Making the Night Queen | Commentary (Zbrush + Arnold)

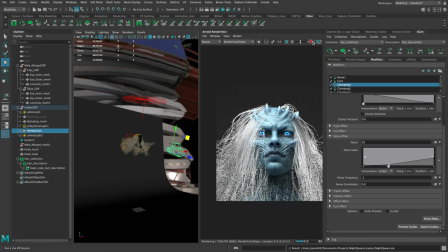10:54 So next time it'd be better and then lots of normal action stuff we could really talk forever about x-gen uh that's literally a whole course in itself probably you know but
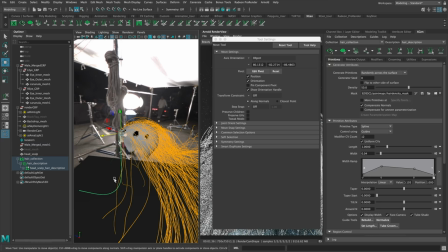11:02 just doing some things i've learned uh typing in some expressions to get some variety and the thing about the hair was
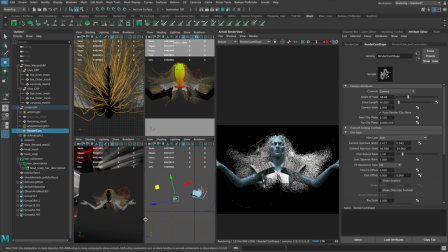11:10 i you know i wanted to like swoop out like it was rising um and be crazy and then i think
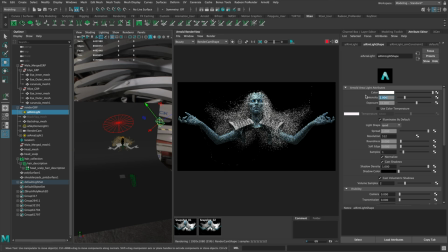11:17 it got away from me and i ended up revising it you know i showed some early renders to some friends and like that looks pretty crazy,
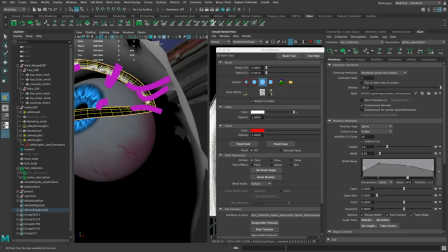11:24 dude. I don't know about that. And I was like, you know what, maybe what I'll do is I'll have it be straight down and be kind of a nicer composition.
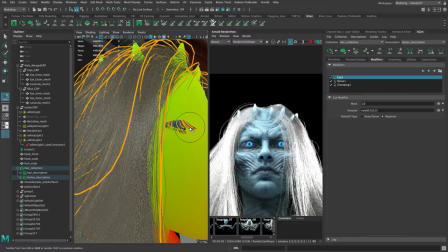11:29 And then I'll just have some hairs coming up. So same thing with the eyelashes. That's why I threw it in here.
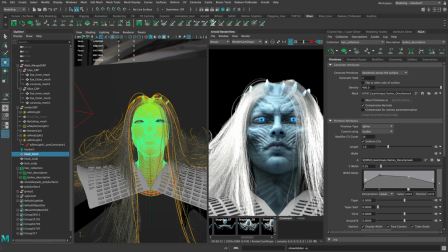11:34 So I'm using action for eyelashes to some white eyelashes, which I thought would be kind of cool.
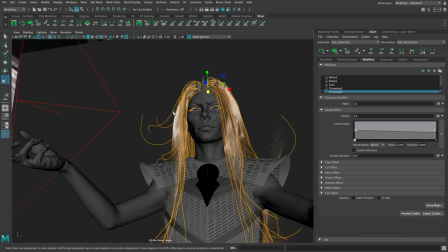11:40 So there you go. So I ended up just having it be pretty much down and then just having some hairs come out kind of like static.
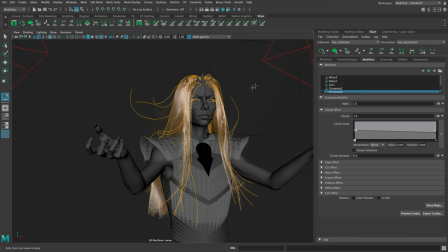11:46 It's like pulling the hairs up like a little bit of anti-gravity. So a little bit more subtle.
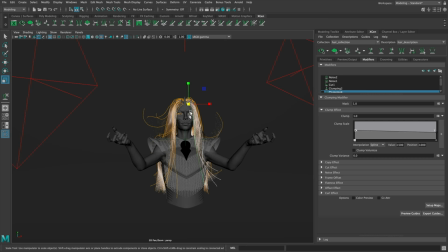11:51 And this is what I ended up going with. So you can see not even using the curves, you know, it started with fiber mesh, but it ended up being very different.
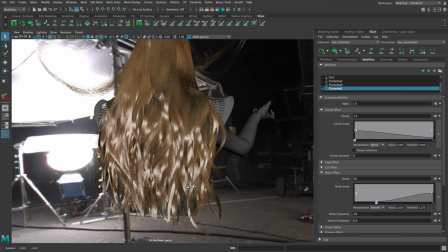12:02 But that was my hair workflow. Lots of trial and error, you know, lots of time, lots of trial and error, which tends to be my process for making hair.
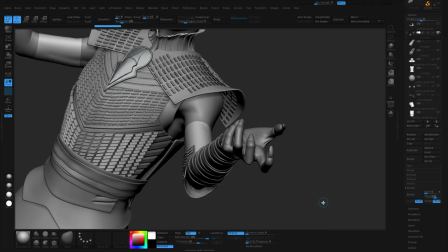12:12 All right. So finally, I just want to end on with the idea of just working fast and loose. Again, this isn't production.
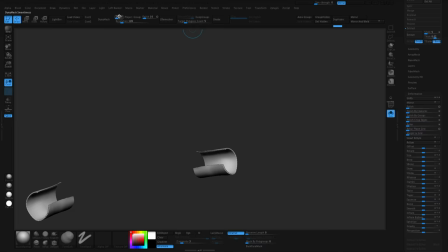12:16 This is kind of a illustration to be honest, I guess, and just having fun doing 3d workflows.
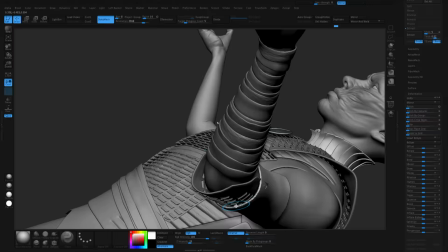12:22 Um, another thing I wanted to mention too, is like learning the lesson the hard way and doing things twice.
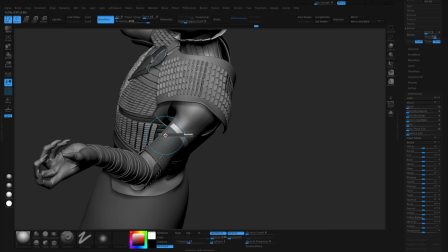12:27 So I made this piece I'm showing you right now before, and then it crashed and I lost it and it really hurt.
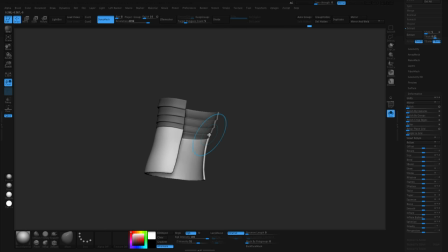12:35 You know, I think anybody who works digitally can relate. It fricking sucks when you lose work, man, it really hurts. So I took a break and I came back and I used it as an opportunity to be even faster. So I actually modeled these straps, you know, they were all separate. It was a lot more like the forearm. And I was like, while I was making it halfway through, I was like, what are you doing, dude?
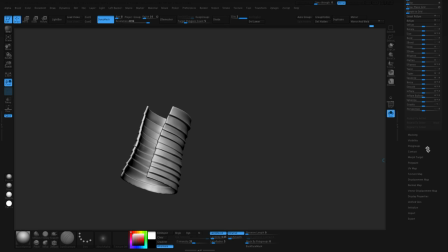12:55 You're spending so much time and who cares? And then, so when it crashed, I tried to just use it as an opportunity to be even faster and looser.
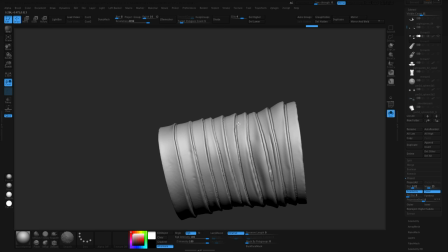13:02 You know, I was like, let's, let's just make it again and let's do it as fast as possible. So just using masks and pulling it out.
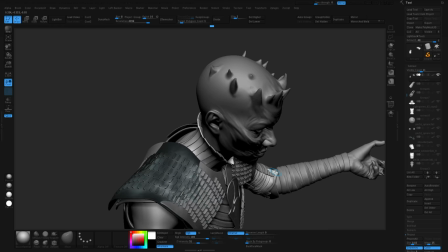13:09 So these aren't actual bunch of straps right this is just some really fast stuff um just did a cavity mask and some negative inflate to
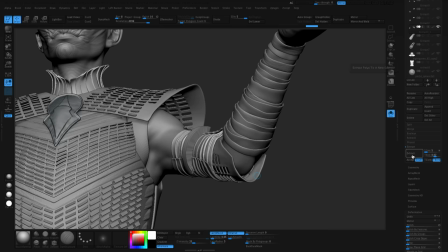13:17 to separate them even more give it some texture uh and then there you go so this is really fast i duplicate it rotate it around and make the
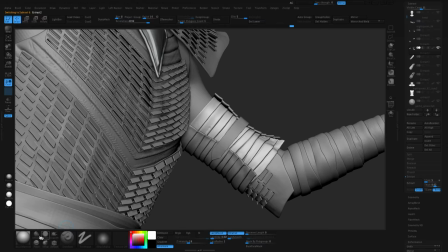13:25 other side then i do a another mask
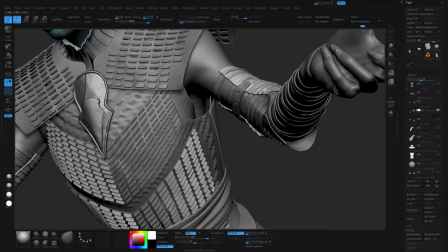13:30 extract do the little belt thing on it i import a sphere squash it
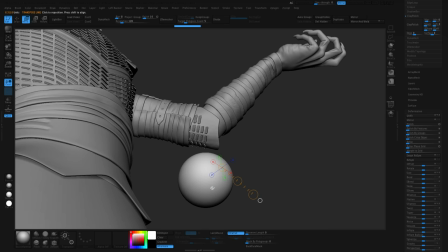13:35 to be the little nub that it attaches to and there you go so probably
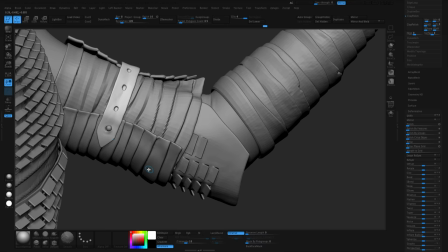13:40 one of the sketchiest meshes on here and you know it's on a bicep that's the thing that's
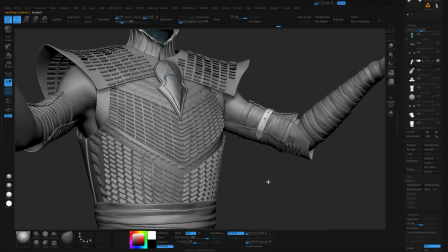13:44 one of the things i'm trying to get better at is understanding the context it's very easy to just go in the weeds you know when you're working on
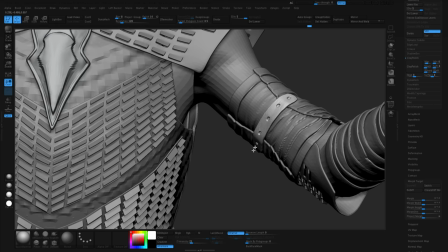13:51 something like this kind of stuff you end up looking at everything with a magnifying glass it's like an inch away from your face and you
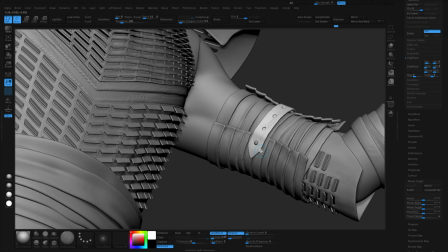13:58 can lose sight of the big picture so not everything needs to be so good it holds up to close-ups I knew I was going to do materials
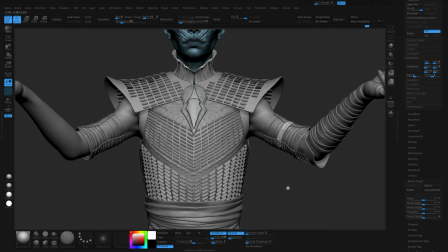14:05 on here and lighting and nobody's looking at the bicep in the final anyway so that's why I wanted to mention this because I think that
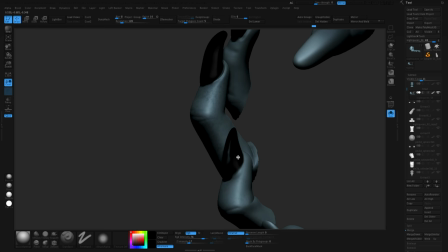14:11 would be useful for me to hear you know when I was just spending way too much time on stuff so just try to remember the context try to remember the final
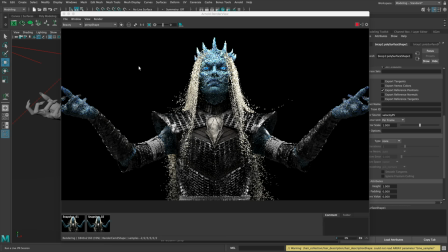14:19 product understand the priorities where people's eyeballs are looking and spend the time there and everything else is just in support of the
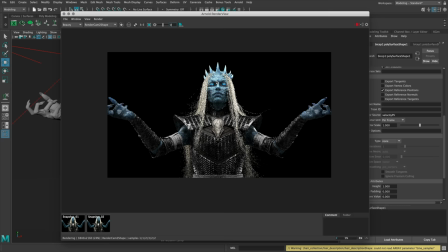14:27 overall thing. So there you go. I think it ended up being a much better lesson for me.
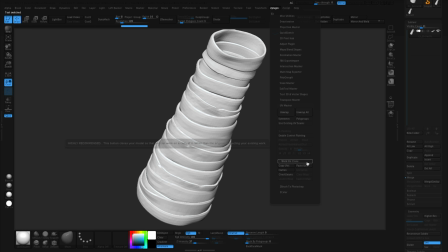14:34 And I think it came out fine for what it is, you know? So then, yeah, I imported this stub. Oh, another example of being fast and loose wanted to show is using ZBrush's tools.
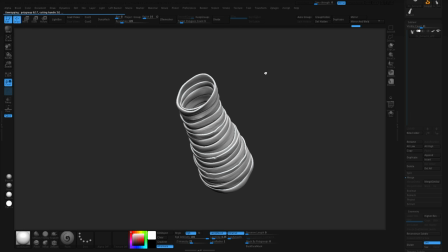14:43 So here I am UV mapping the gauntlet. I knew I wanted the seams on the reverse camera side. So here I am using ZBrush's tools to say, this is where I want the seam to be. Go ahead and unwrap this.